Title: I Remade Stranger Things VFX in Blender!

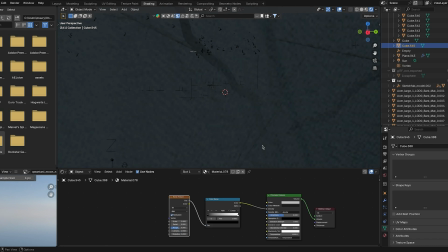8:20 Using a principled volume, I recreated the atmosphere of the upside down, thanks to the ground fog and the blue color given to the sky.
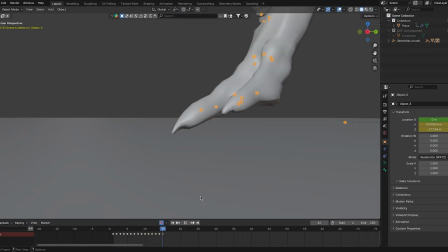8:33 For the scene where the Demogorgon runs, I used keyframe animation to make it move.
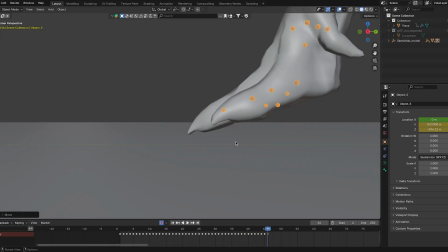8:38 This too was a frame-by-frame process done manually.
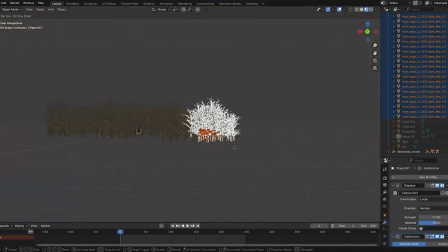8:46 I built the forest scene around it, duplicating the trees so it would be impossible to see where the scene ended,
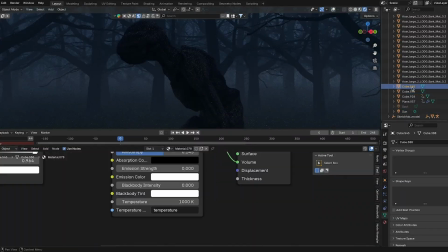8:53 using elements from the upside-down house scene, such as the fog and the dark blue atmosphere,
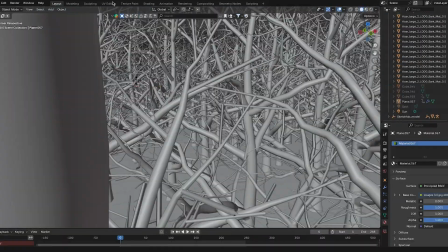8:58 to create that horror feeling. However, I modified the ground by adding a mud texture.
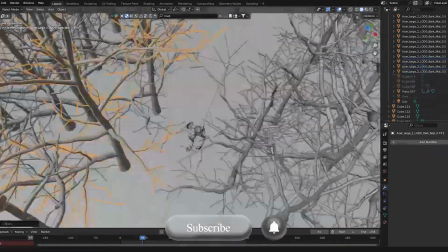9:09 Added particles floating in the air, just like in the series. Then adjusted the positions of the trees so the forest would not appear too dense,
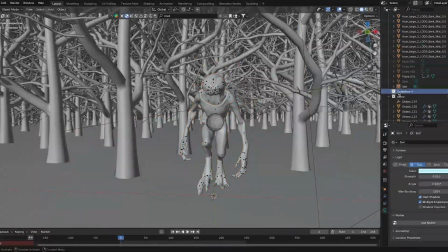9:17 and adjusted the lights on the Demogorgon to create a rim light effect on its skin.
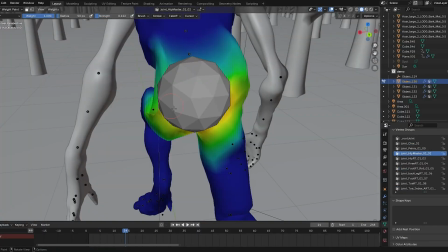9:24 To create the animation properly, I assigned weights to every part of its body using the weight paint tool.
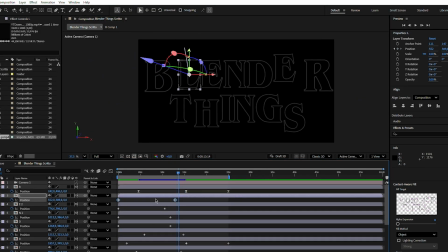9:31 For the title sequence, I moved into After Effects.
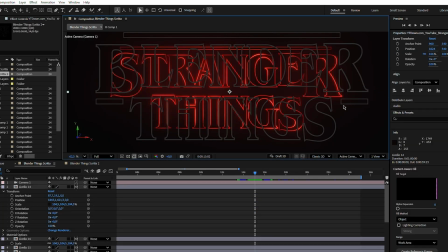9:34 I used the same font as the original title from the series, animating each letter one by one so they appeared at the correct moment.
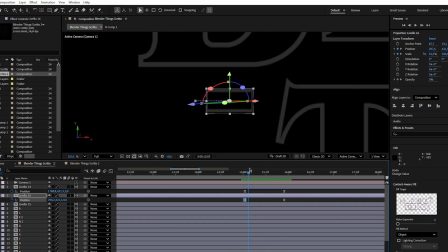9:43 One from above, one from the right, using keyframe animation. With textures and masks,
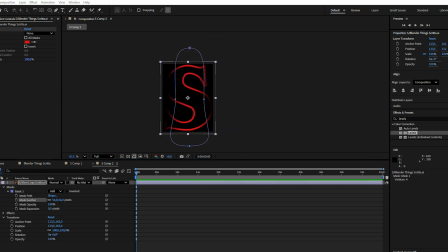9:55 I modified the red light inside them. Each letter had to have a different lighting effect from the others. I repeated the process for every letter in the title.
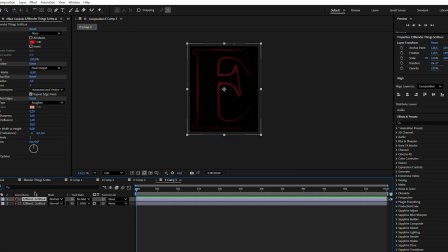10:11 Instead of Stranger Things, it would say Blender Things.
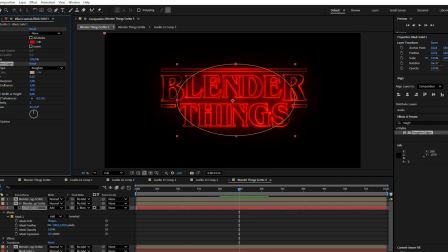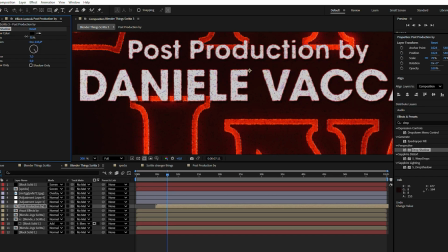10:20 I then added my name, and here is the final result of the video.